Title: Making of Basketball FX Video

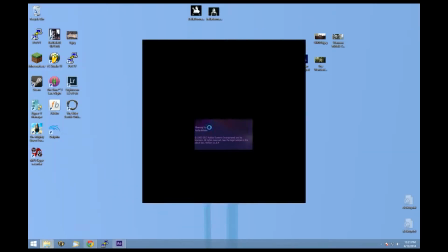[0:00]
Hi, Jordan here. So Nvidia updated their shadow play to allow you to record video of your entire desktop,
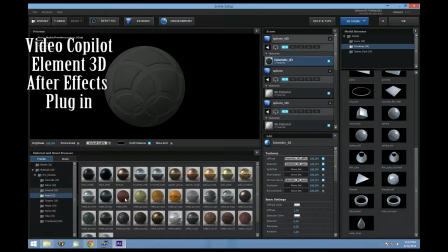[0:07]
and I thought it'd be really cool to do that while I'm working on a video and then make sort of a time-lapse slash tutorial thing,
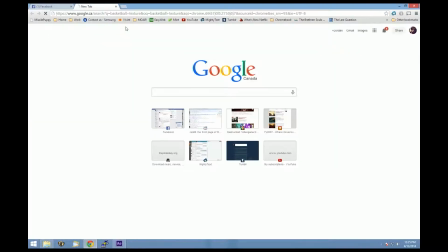[0:13]
which is what you'll see going on here. A little while ago, I was watching one of my cousins play basketball,
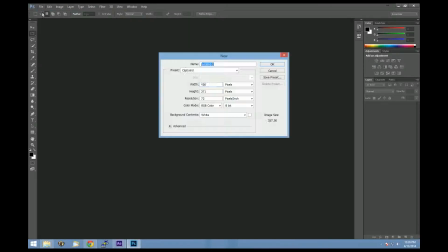[0:19]
and I recorded part of the event on my phone, and then I thought it'd be cool to kind of make that look like a
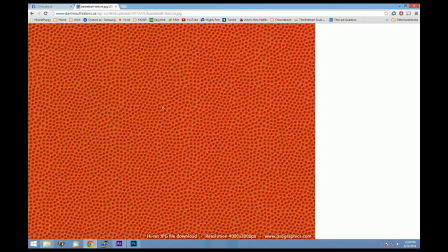[0:27]
televised basketball game. And so here's that process.
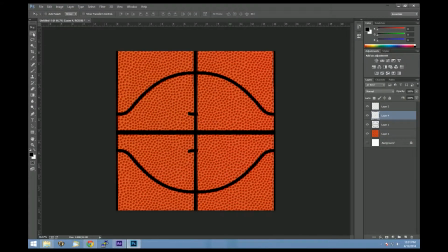[0:31]
I wanted to at first make a 3D basketball logo to introduce the thing. And as you can see, I had some issues with texture, figuring out where I needed lines to make them line up.
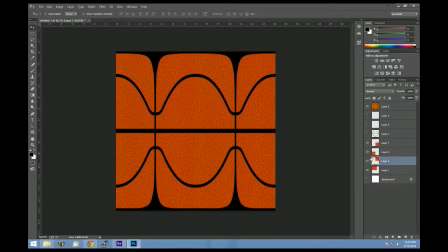[0:43]
And then I found someone who had a here's a texture to wrap around a ball thing, and I just put different orange behind it.
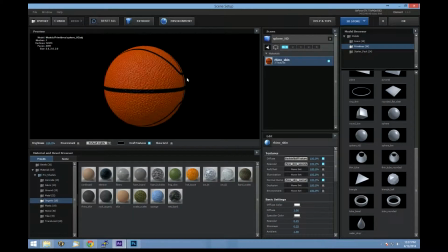[0:50]
And that looked pretty decent. So what I'm doing is I'm using Element 3D, which is a video copilot 3D tool you can use in Adobe After Effects. It's good for people like me who don't really know what they're doing with 3D, because it's pretty basic.
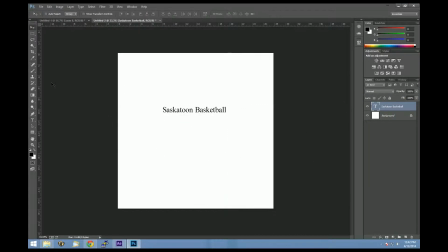[1:08]
But it looks like it's actually pretty flexible too. You could do a lot of things if you knew what you were doing.
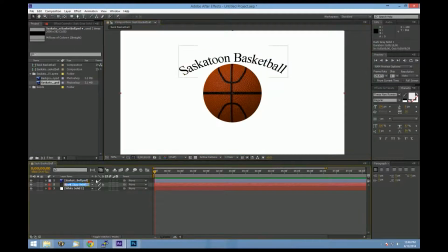[1:16]
So I've got my basketball, and then I was wanting to make some curved text that says Saskatoon basketball over the basketball itself.
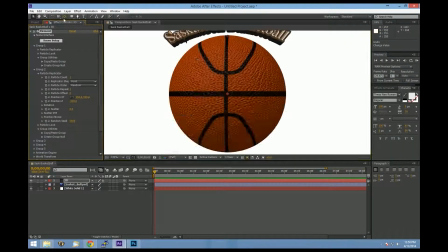[1:24]
So I went into Photoshop and warped some text and then imported that and then traced it to make a mask,
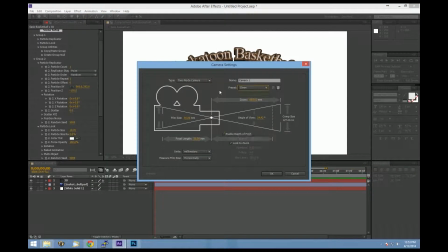[1:31]
which you can then import into Element 3D to make 3D extruded text.
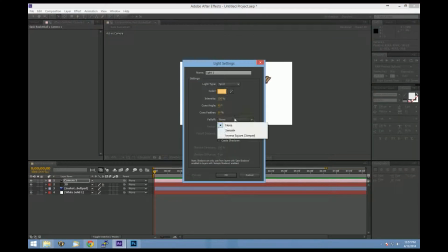[1:36]
And then I put a light over it because it's nice to have some
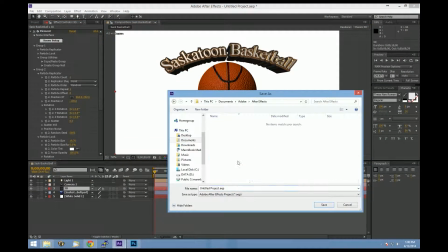[1:43]
differential lighting, so you've got some dark spots.
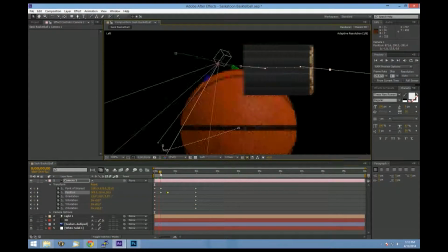[1:46]
And then I wanted the camera, I made a camera to move through it so it would look like it was zooming in, but it's the camera moving out.
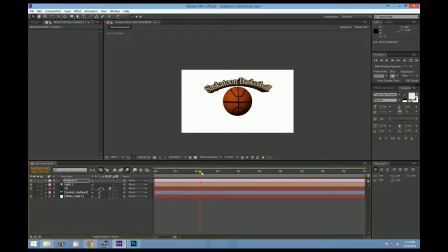[1:54]
And I took a long time to get the camera to go between the text and the basketball.
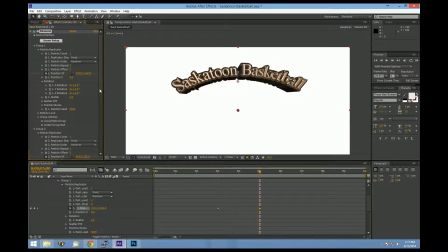[1:59]
And then once I got that right, which I really sped that part up for you because it was boring,
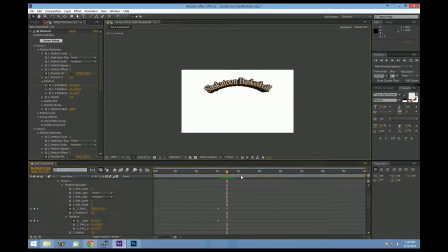[2:04]
then I wanted the basketball to spin away and the text to spin the other way after a few seconds.
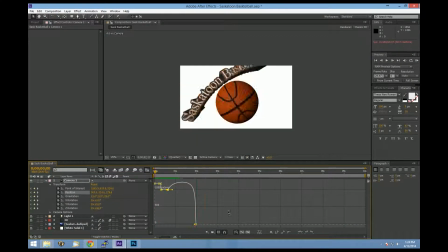[2:11]
Then I'm adjusting the curves so it's not just a straight speed, so it kind of speeds up and slows down. Or I think I just wanted it to slow down. Maybe speed up, yeah. And more fiddling with the exact angles of all that.
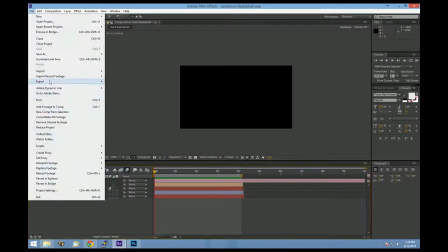[2:32]
And then render that clip out with an alpha channel.
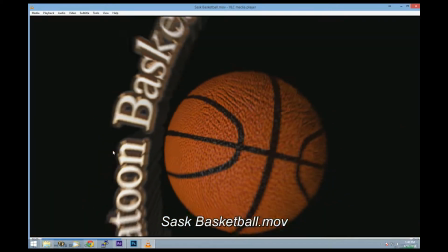[2:39]
Sure renders fast in fast motion. And there's the actual clip at real time. Boom, looks nice.
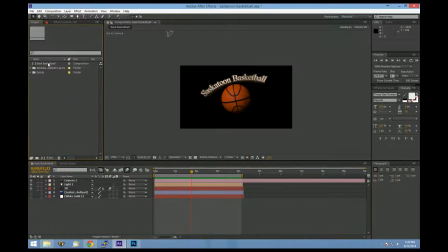[2:45]
So that's good to go in the video. And then I copied those effects into a new
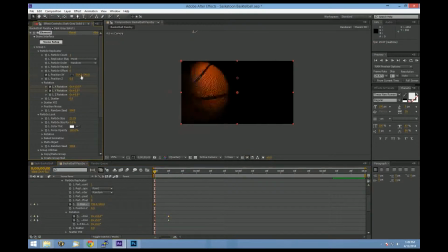[2:53]
clip because I also wanted a ball going past the screen to make sort of a wipe for the couple of cuts that I have.
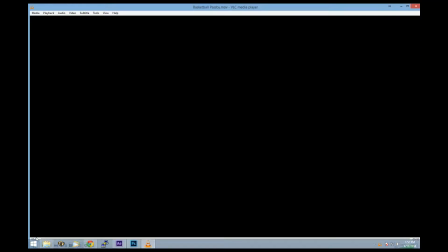[3:00]
And then that's what that looks like. Just the basketball kind of tossing itself through.
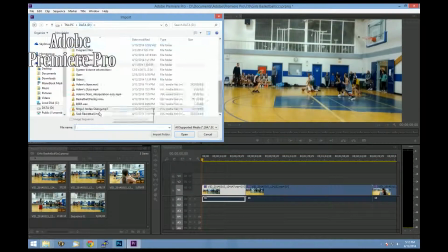[3:08]
And then we open up the actual video here, and I'm just kind of plopping those over top.
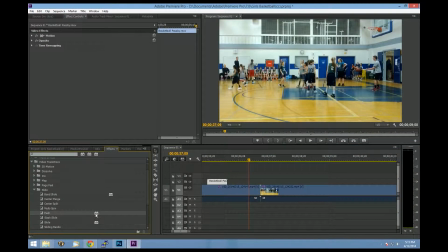[3:17]
Anytime there's a transition, I put a to B push wipe,
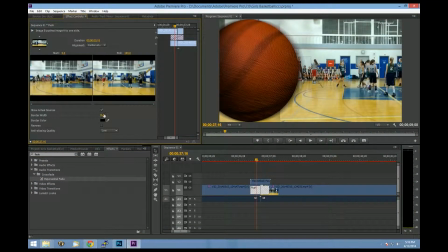[3:23]
so the new video pushes the old video over, and just toss that basketball wipe over it.
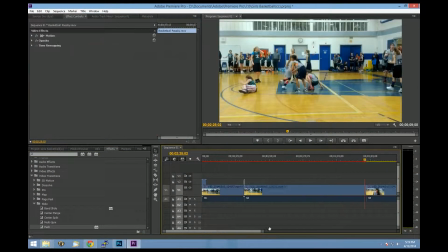[3:29]
Plop, plop, plop, plop, plop. Got quite a few of those. I put the Saskatoon basketball animation right at the beginning.
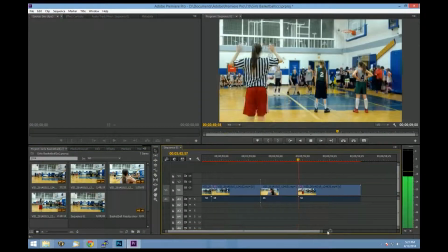[3:36]
Make sort of an intro logo, like a television network coming back from a commercial break sort of thing.
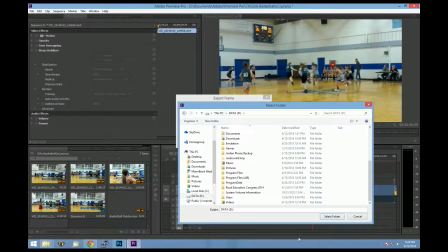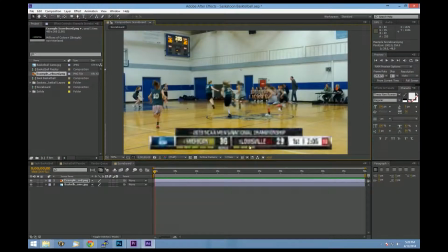[3:48]
Okay, and then what I did is I took a screenshot from a television, it's very, very blurry, of what a TV overlay score looks like.
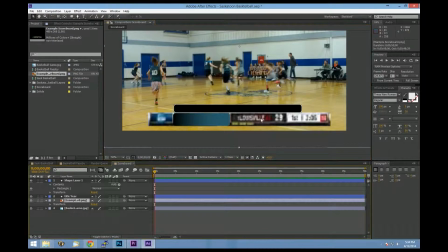[3:58]
And then in After Effects just tried to sort of recreate that, just using that as a reference.
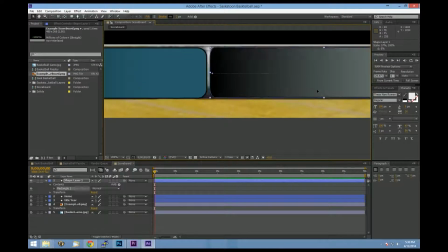[4:03]
So I also put out a screenshot from the basketball game too, just to get a feel for it.
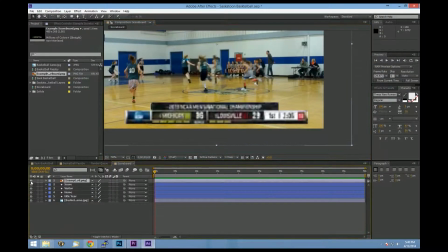[4:08]
I'm just using the shape tools, the rounded rectangles for those with gradient on the team ones.
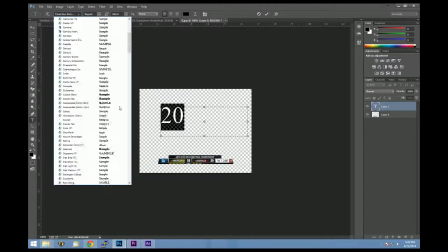[4:16]
I just put Team A and Team B at first because I couldn't remember what my cousin's basketball team was called.
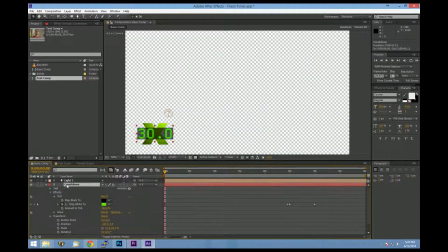[4:22]
And at a certain point, I think you can see me text my aunt. Here I opened up an old project I did for Flixist to get the
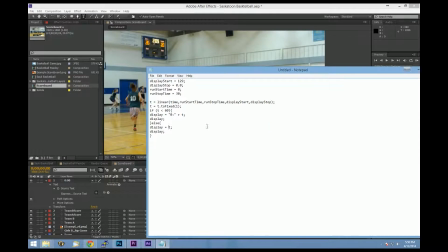[4:31]
time code stuff out of it to make the timer,
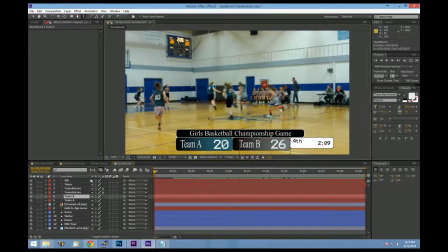[4:34]
because I want to have the actual time countdown like you would actually have on a televised system.
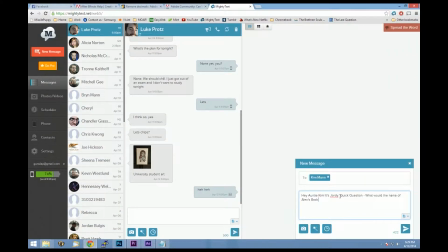[4:40]
And there I'm texting my aunt, asking her what the team name is.
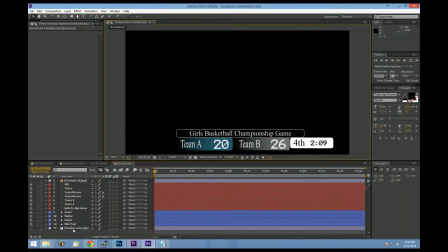[4:46]
Okay, so it took me a little while to get that part right, but eventually I did, and I've got some horrible math there with the calculator. And then
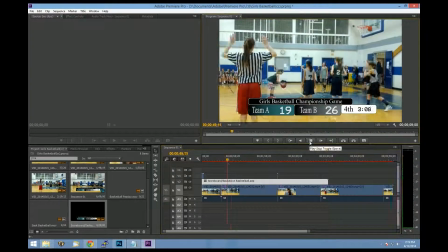[4:57]
it was a bit of a tricky process to line that up, because I made a timer that counts down from, whatever time,
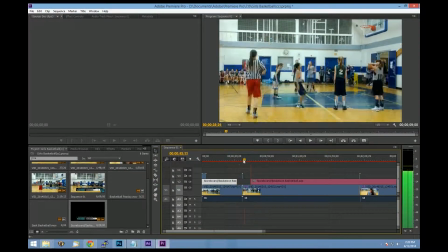[5:03]
3 minutes to 0, but there's frequent points in the game where,
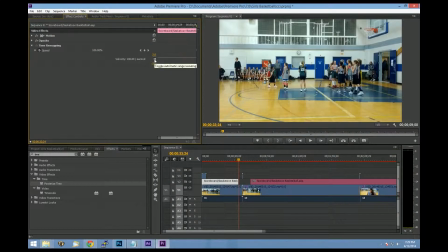[5:08]
they blow the whistle and the game is paused. So what I had to do then was cut the video,
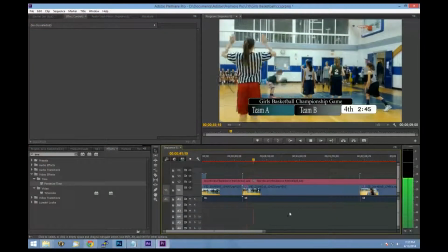[5:15]
pause the effect, stretch it to where they start again, and then continue the old video.
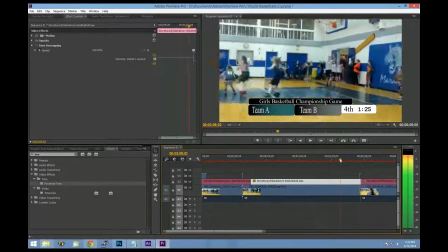[5:21]
So that's what I'm doing here. That took me a while to make sure I got all the points and to make sure it lined up right,
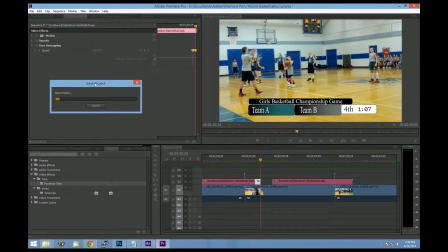[5:26]
because there's quite a few moments where you can see that the camera pans up and you can see the actual score and time board on the wall,
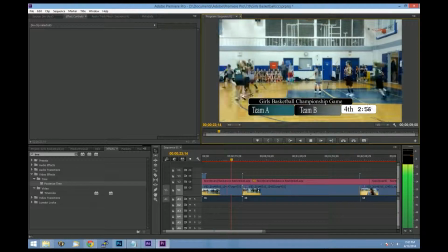[5:33]
and I wanted to make sure that, it actually showed the right time, because otherwise it's pretty useless.
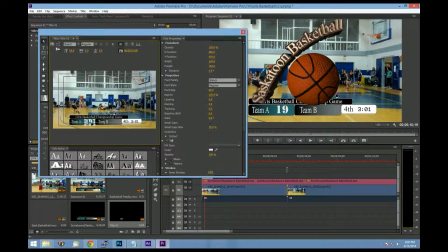[5:42]
Excellent. Okay, so for the actual team scores, I was trying to make a slider effect control thing in After Effects,
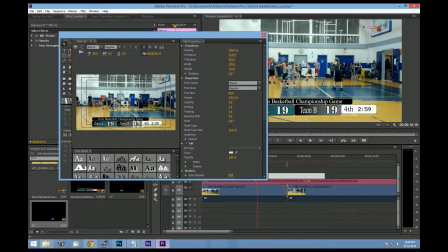[5:50]
but then with all the pausing and cutting, that just got too complicated.
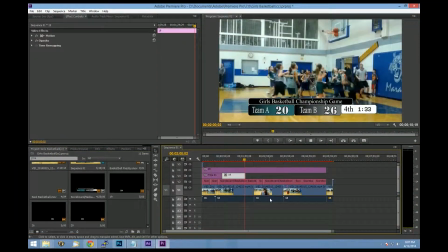[5:53]
So I took the cheap and quick way out and just made simple titles for each possible score that was ever going to be,
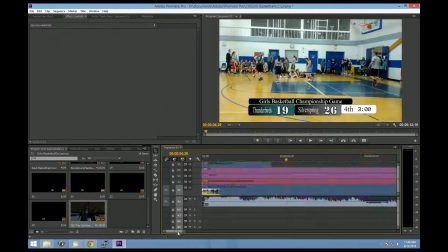[6:00]
and just swapped those titles out in Premiere. You saw a weird Splinter Cell video flash up there for a second.
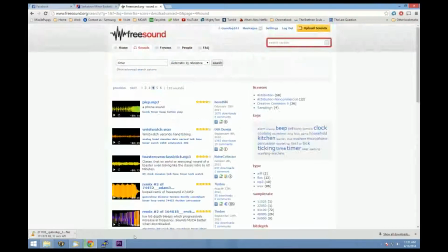[6:07]
I just saw, from our band's EP, we recorded a song, and there's a really cool
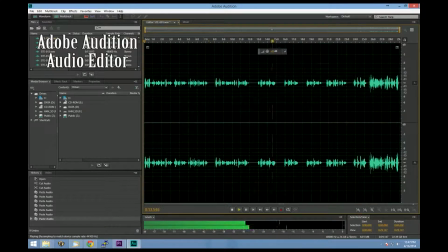[6:13]
da-da-da-da part, and I just wanted to put that at the beginning, so I borrowed it from another video I already used it for.
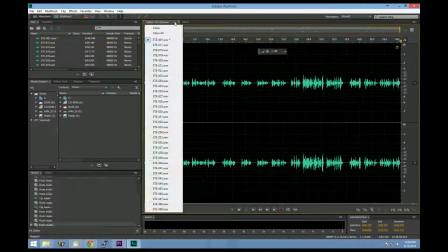[6:19]
Okay, so what I did not on camera here, because there's no camera to see,
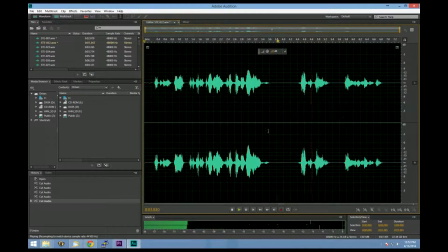[6:24]
is I recorded myself watching through each of the clips and kind of making an announcer play-by-play,
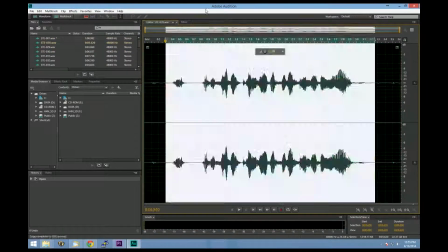[6:30]
and then here I am combining all the good clips into one long track,
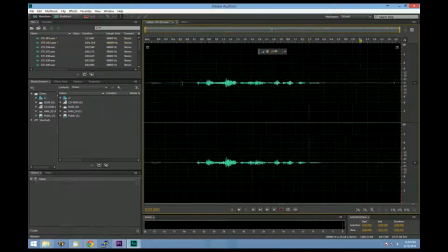[6:34]
just with enough spaces that I can cut them up in Premiere later and space them out properly.
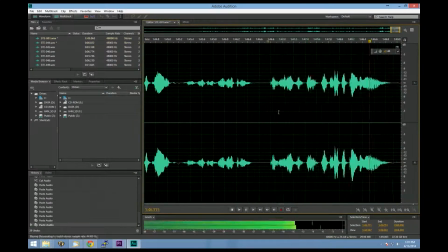[6:40]
But I want them all in one track so that I can apply effects to them to get them all to sound the same.
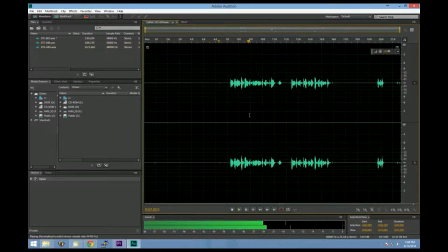[6:47]
So here I am just kind of cutting every little thing that I said into one long thing and saving it.
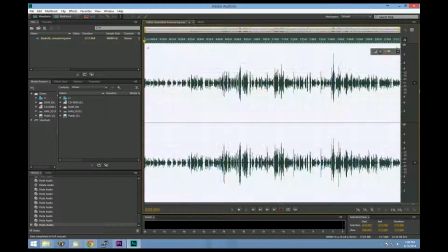[6:53]
And I think I just about got them all there. There. Now I'm applying a multiband compressor
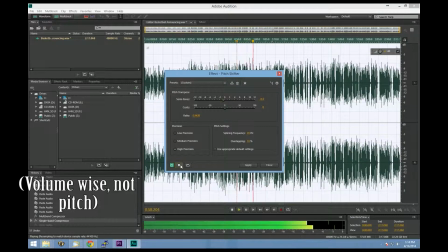[6:59]
to kind of level it out so the lows are a little higher and the highs are a little lower, so my voice is a little more even.
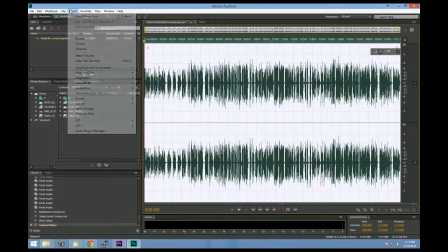[7:05]
And then I pitch shifted it down slightly to give me a slightly deeper voice.
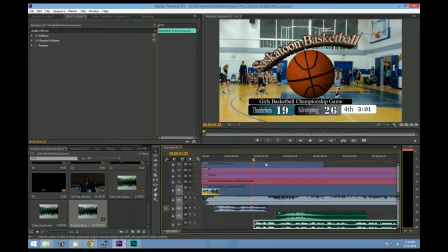[7:09]
Hopefully I sound a little bit better like an announcer there.
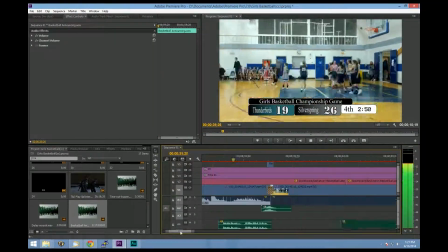[7:13]
And now I've pasted it into Premiere, and I'm just chopping up each little bit and then dragging them around so they line up properly.
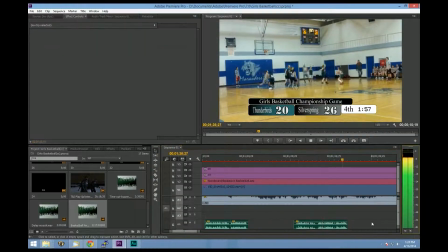[7:20]
Because there's that cut tool in Premiere, so you can just cut anything and then drag the clips around as you want.
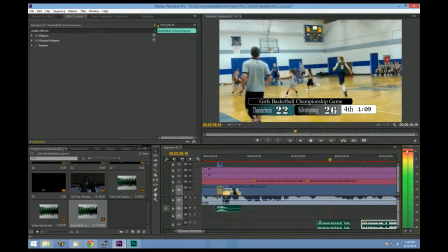[7:26]
So I just have to kind of keep watching the game and seeing where the things I'm talking about are happening,
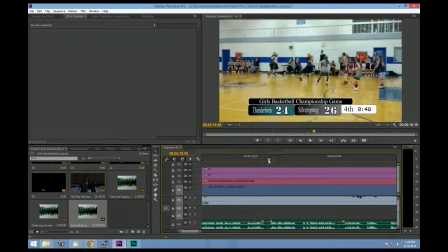[7:34]
and just dragging those clips around.
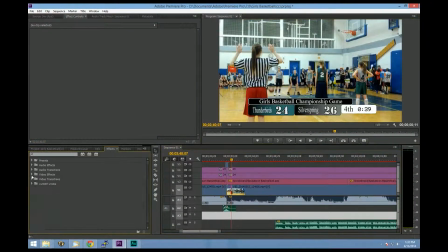[7:40]
And then changing the volume of the different elements too at the same time to make sure that my voice can be heard over the background, and that if there's anything interesting in the background,
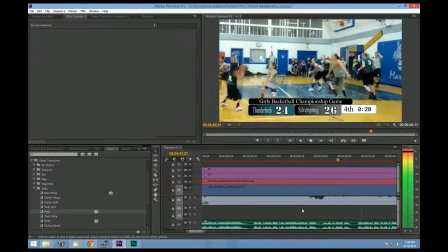[7:50]
you can actually still hear that as well. And I put in a few sound effects too.
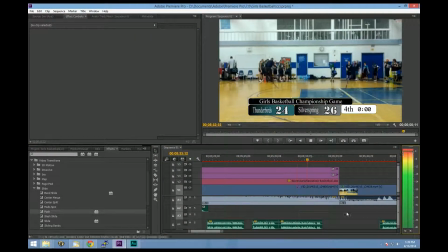[7:55]
I think I missed talking about that because that happened earlier. Just a couple quick things to help clean it up, like a nice buzzer at the end.
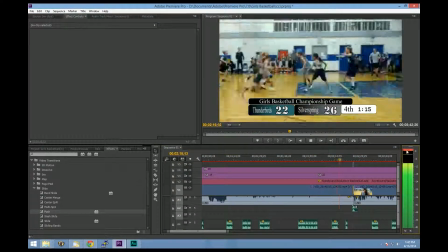[8:02]
And I think a kind of a swoosh whenever that basketball goes by. Yeah, you can see those swooshes up at the top there every once in a while.
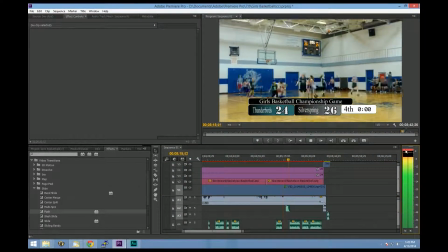[8:13]
Then I gave it a good watch through.